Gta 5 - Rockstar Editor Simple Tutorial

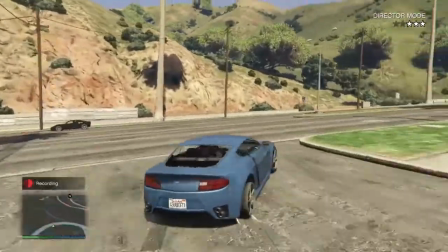I'll save my recording and now we're heading to Rockstar Editor.
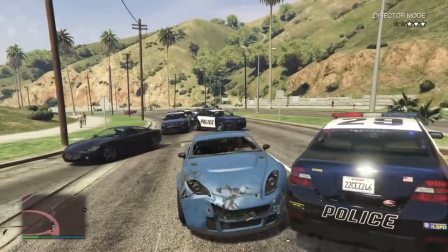Press and hold the touchpad button on a PS4 controller and go to Rockstar Editor. Create a new project and I'm gonna add all the clips that I just recorded.
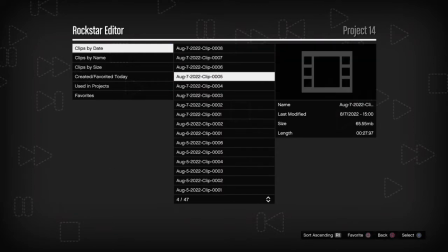We're gonna edit each clip one by one, and when your whole project is done, you have an option to export your film here in the menu,
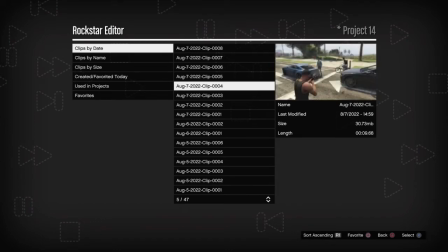or what I simply do is press 2 times a share button on PS4 controller and record each edited clip individually,
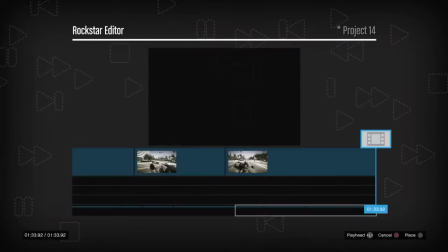and then later merge all the recorded clips together on a PC program, Adobe Premiere Pro.
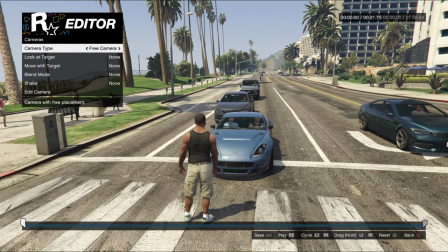You can also use Sony Vegas Pro or just a very simple editing program. And now the most important part of this tutorial, which is editing your clips. First and foremost, adjust the camera.
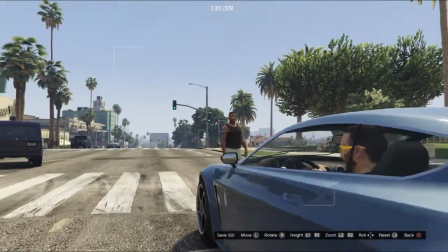Between game and free camera option, I usually use free camera, which you can move away like this.
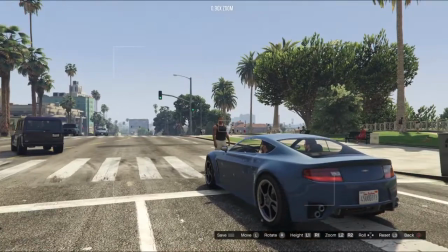But camera distance is limited, you cannot move too far away from your player. You can zoom in by holding R2 button and zoom out by holding L2 button.
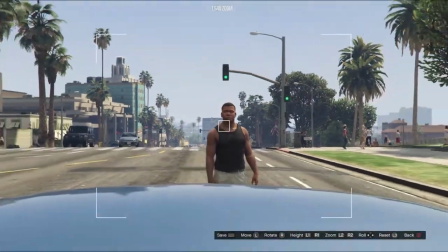Zooming in applies this sort of telephoto lens that's good for shooting something far away or making your character sort of standing out from the background.
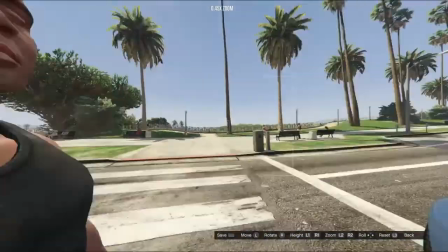And zooming out gives you this more of a wide angle lens to even a fisheye lens,
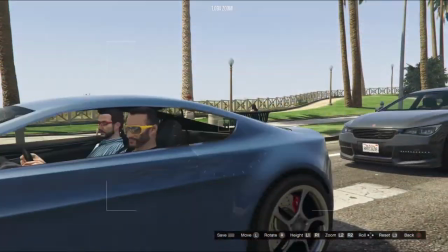which is excellent to put as much as possible surrounding in a frame and making everything sharp.
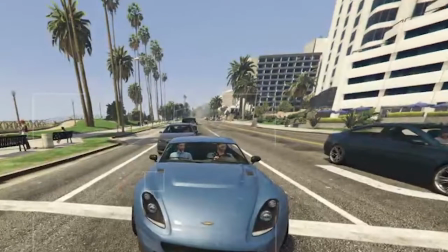Also, distance is very emphasized here. Buildings a few blocks away look much smaller than a car closer to the camera.
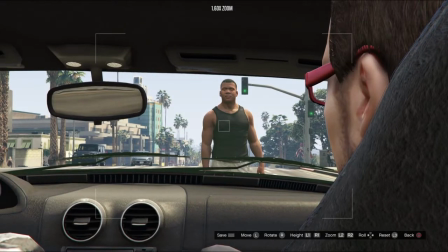So I'll set my camera like this.
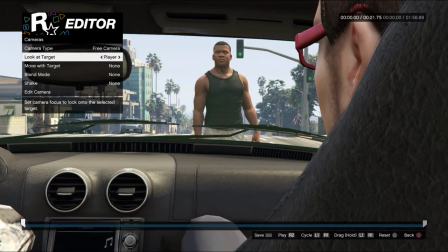You also have an option to look at player or any other character around player while they're moving, or even make a camera move with the character.
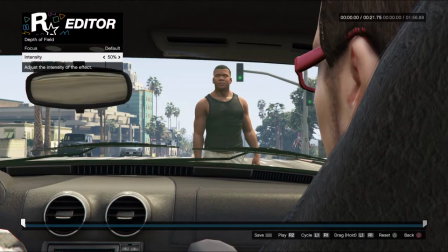Depth of field is very important for getting a cinematic professional look.
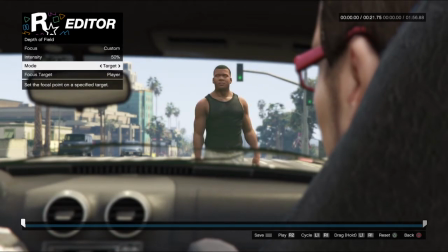Choose whatever you want to be sharpened in a frame and the rest becomes blurry as you adjust the intensity. If you're all about that cinematic look, check the other options such as effects, speed, if you enjoy slow motion, and etc.
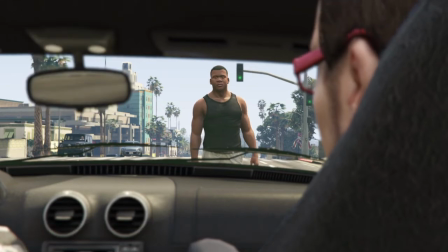Of course, you can do all of these things later in an editing program where you can also adjust the color grading and all the other stuff.
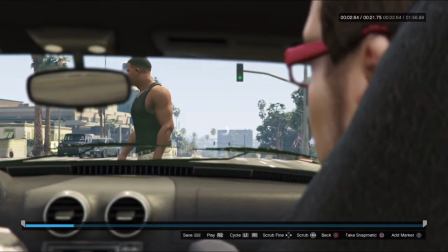So on toolbar down below, I'll add another marker by hitting the X button.
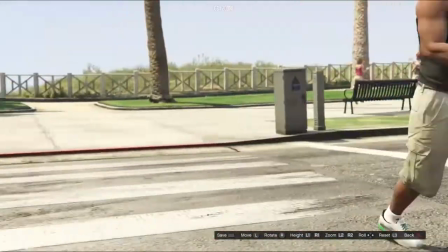For every new different camera shot, you simply add a new marker. Now camera will move with player and that way it will follow Franklin's footsteps.
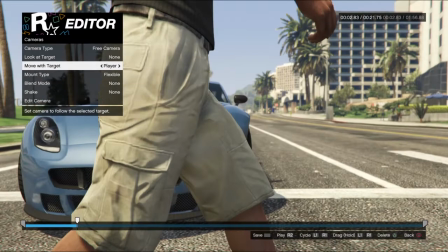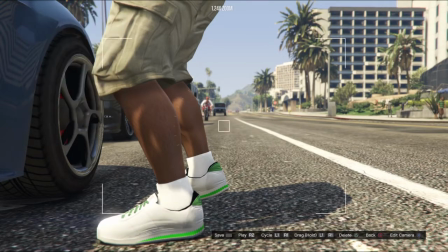Third marker, different camera position. Whenever you want to change camera position, add a new marker.
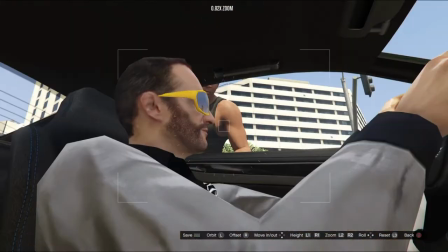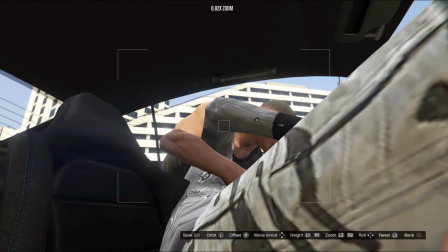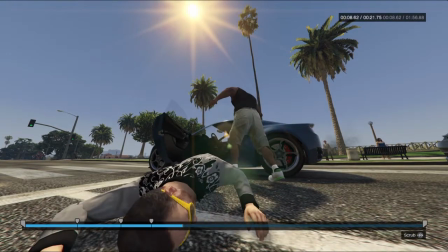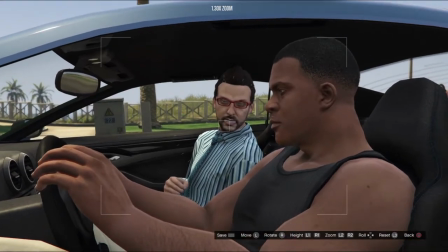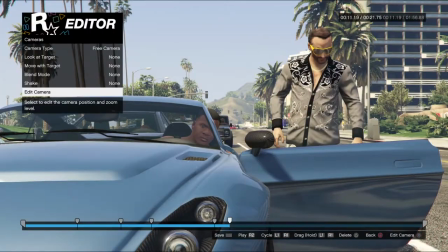Now let's move on to another important camera setting in the Rockstar Editor, which is blend mode.
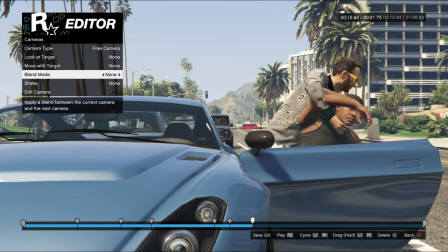With blend mode, you can apply a linear or smooth blending, and if the blend easing is on,
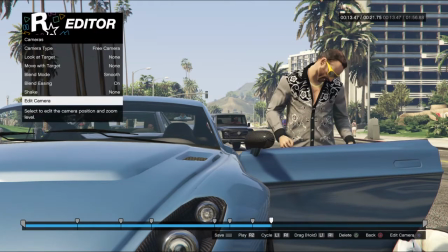basically this shot will blend smoothly into another shot that I will now create by adding another marker on a toolbar.
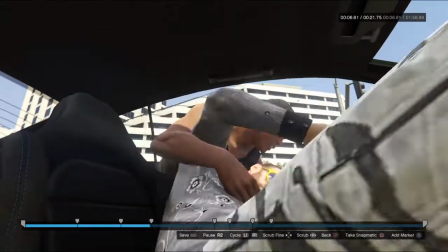And now if we rewind back to almost beginning, because I don't want to waste a lot of your time,
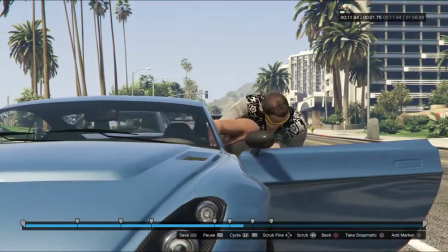we can see an exchange of different film shots and that last smooth blending.
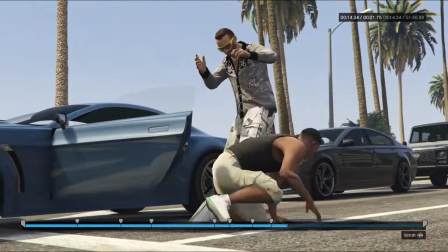Alright, now seeing that movement, just a second before that mad driver hits Franklin with his leg, I'll add another shot.
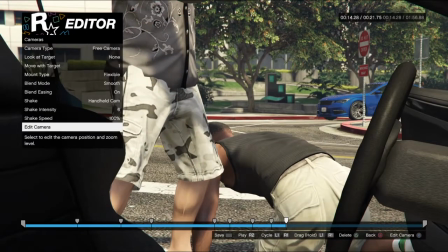Another marker. Why so many cuts and different camera positions, you ask? Well, it's very important, especially in action scenes, to have something constantly moving.
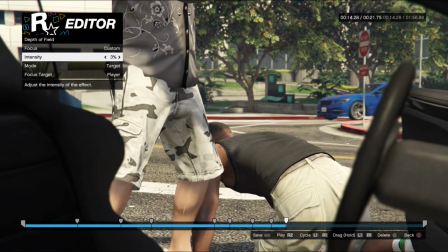Whether it's camera or actors, I mean,
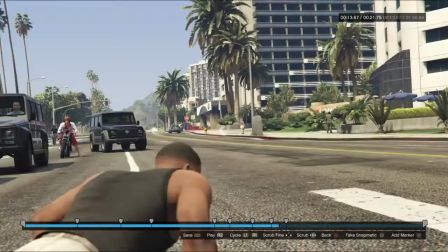just pick your favorite action movie scene and try counting how many different camera shots it has, and you'll probably lost your count.